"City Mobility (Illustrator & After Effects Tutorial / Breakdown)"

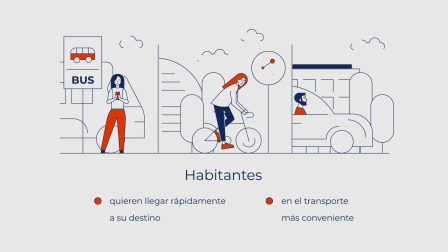Hello you guys! This is a little breakdown of a scene from my recent explainer video. If you haven't seen it yet, I'll leave a link below and also the timestamps for this tutorial.
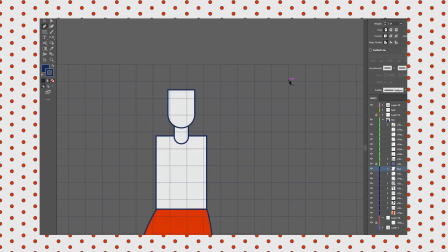The main challenge was to create an elegant video that would convey the message and clearly explain the benefits of the product
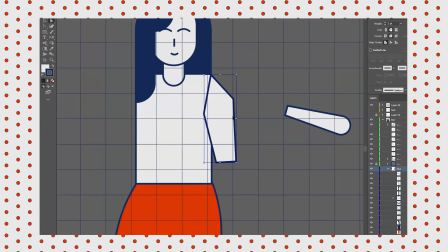without the voiceover because mainly it'll be played without sound as a support visual during an expo.
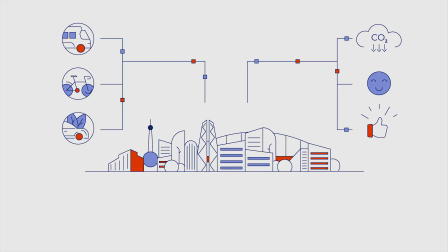So it was decided that it will be text-based, meaning we have rather limited room for the graphic elements.
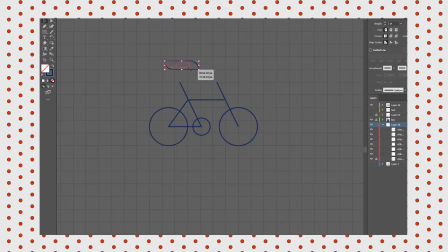In order to squeeze everything we want to squeeze in one scene, we have to be as minimal as possible.
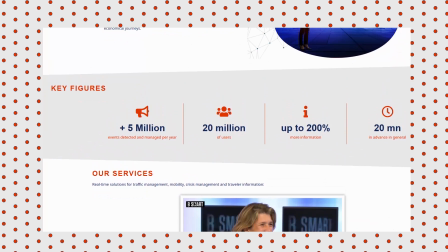This is the Nextrit website. Love this minimal vibe, absolutely my type of aesthetics.
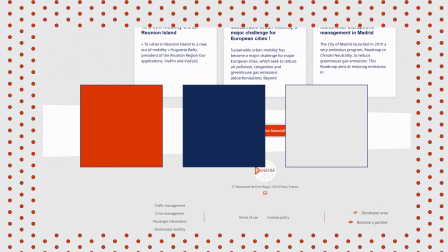The brand uses dark blue, vivid orange, and light gray here.
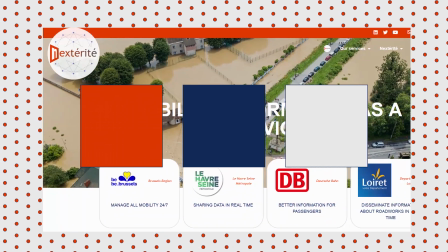So obviously i've chosen these colors as my main ones i think the combination is simply bombastic
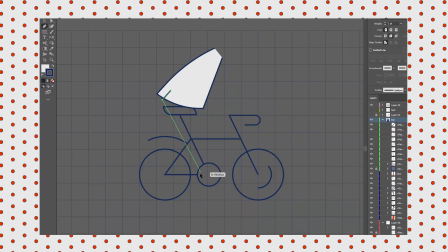since this is the opening scene we have to address the topic here which is mobility
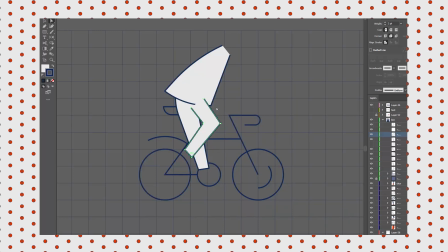next alert is an app that informs about traffic on the road calculates the fastest and most convenient routes and does a
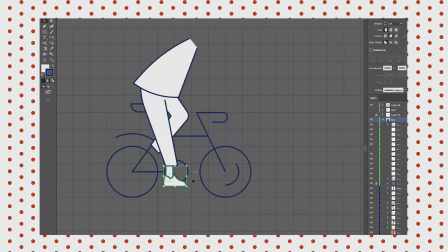lot of helpful stuff the goal was to show three different situations where the app is useful, and it was decided to design three characters.
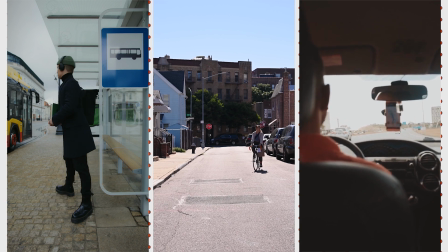One is taking a bus, another is riding a shared bike, and the last one is driving a car.
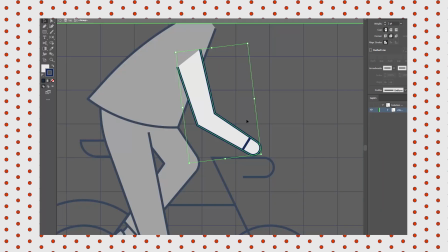That way we show that Next Alert is useful in various situations, no matter which transport you prefer.
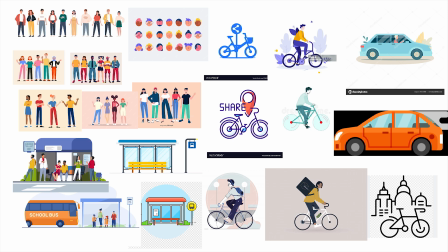These were my references for the bus, the bike, the car, and people.
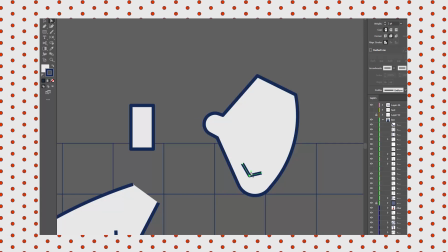Since we only had two sentences that describe this idea, this concept, the scene is rather short.
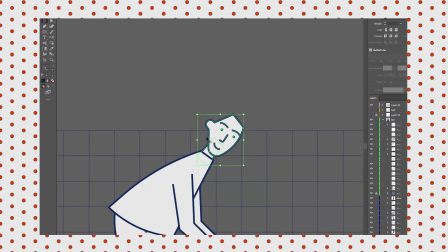Therefore, it was decided to split the screen and show all characters at once, not one by one.
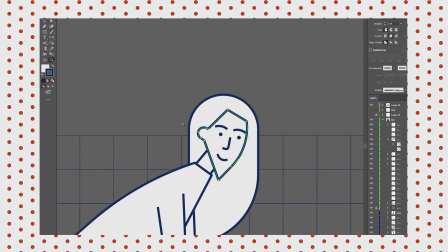Sometimes when a lot of different elements have to be designed in one scene, there is this danger that the scene would become cluttered and just visually illegible.
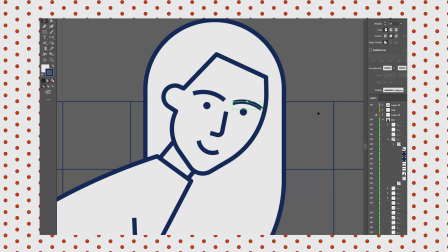Add to that that we have to keep at least a quarter or even a third of the frame for text and we have little problem here.
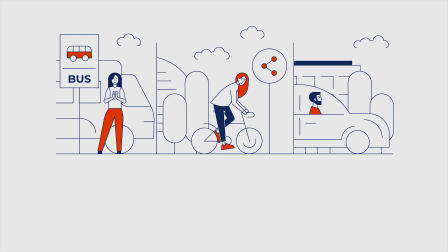Easy solution for that is using a limited color palette and accentuating necessary elements with bright splashes of color.
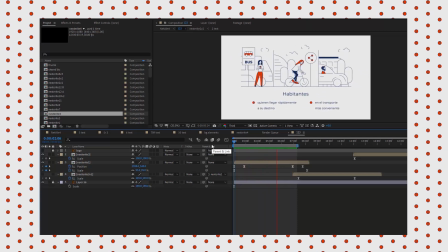And this is exactly what I did here. Let's see how all this was animated. By the way, give this video a like and if you're into this type of content, consider subscribing.
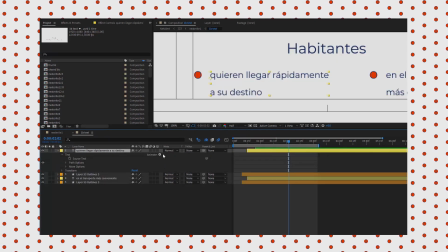As you see, I used track mats to only reveal the parts of the precoms that I wish to be visible.
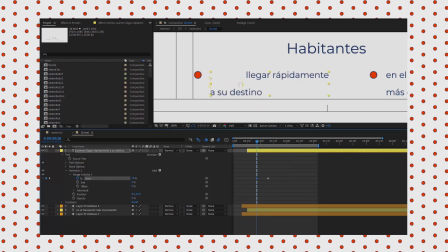As for the text, it's a simple text animation. I tweaked position and opacity. This is my go-to method every time I need to animate text. I have a separate tutorial on text animation if you want to watch it.
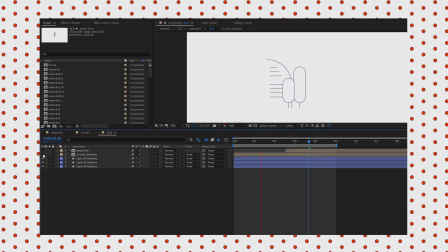The background slightly moves to the left, giving that illusion that the character actually drives somewhere. Notice there is a tiny yet visible parallax effect when the background moves slower than the foreground.
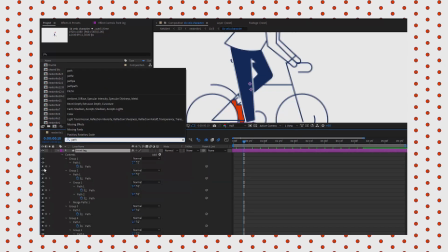Perhaps I had the most fun animating the girl on a bicycle, though I only animated her hair and legs.
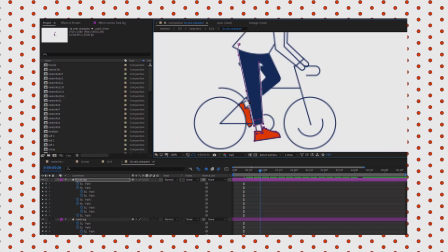As for the legs, it's path animation and it may seem a little tedious, but I only had to set the keyframes for two positions. One, the left leg is bent and up, but the right leg is straight, and then vice versa.
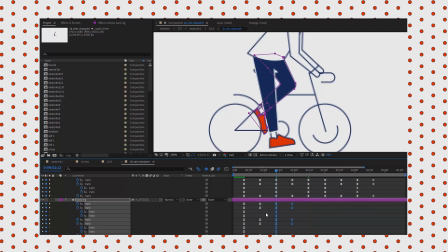Then I just copy pasted the keyframes for the entire scene. And her hair simply rotates while she moves, while she rides.
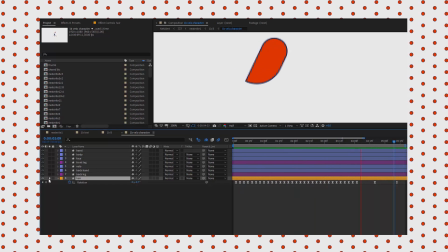I have a separate tutorial on path animation if you need more details about this technique.
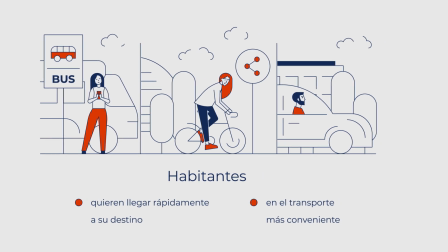I hope you guys like this little behind the scenes. Let me know in the comments if you wish more videos like this one. I'll see you next time. Bye!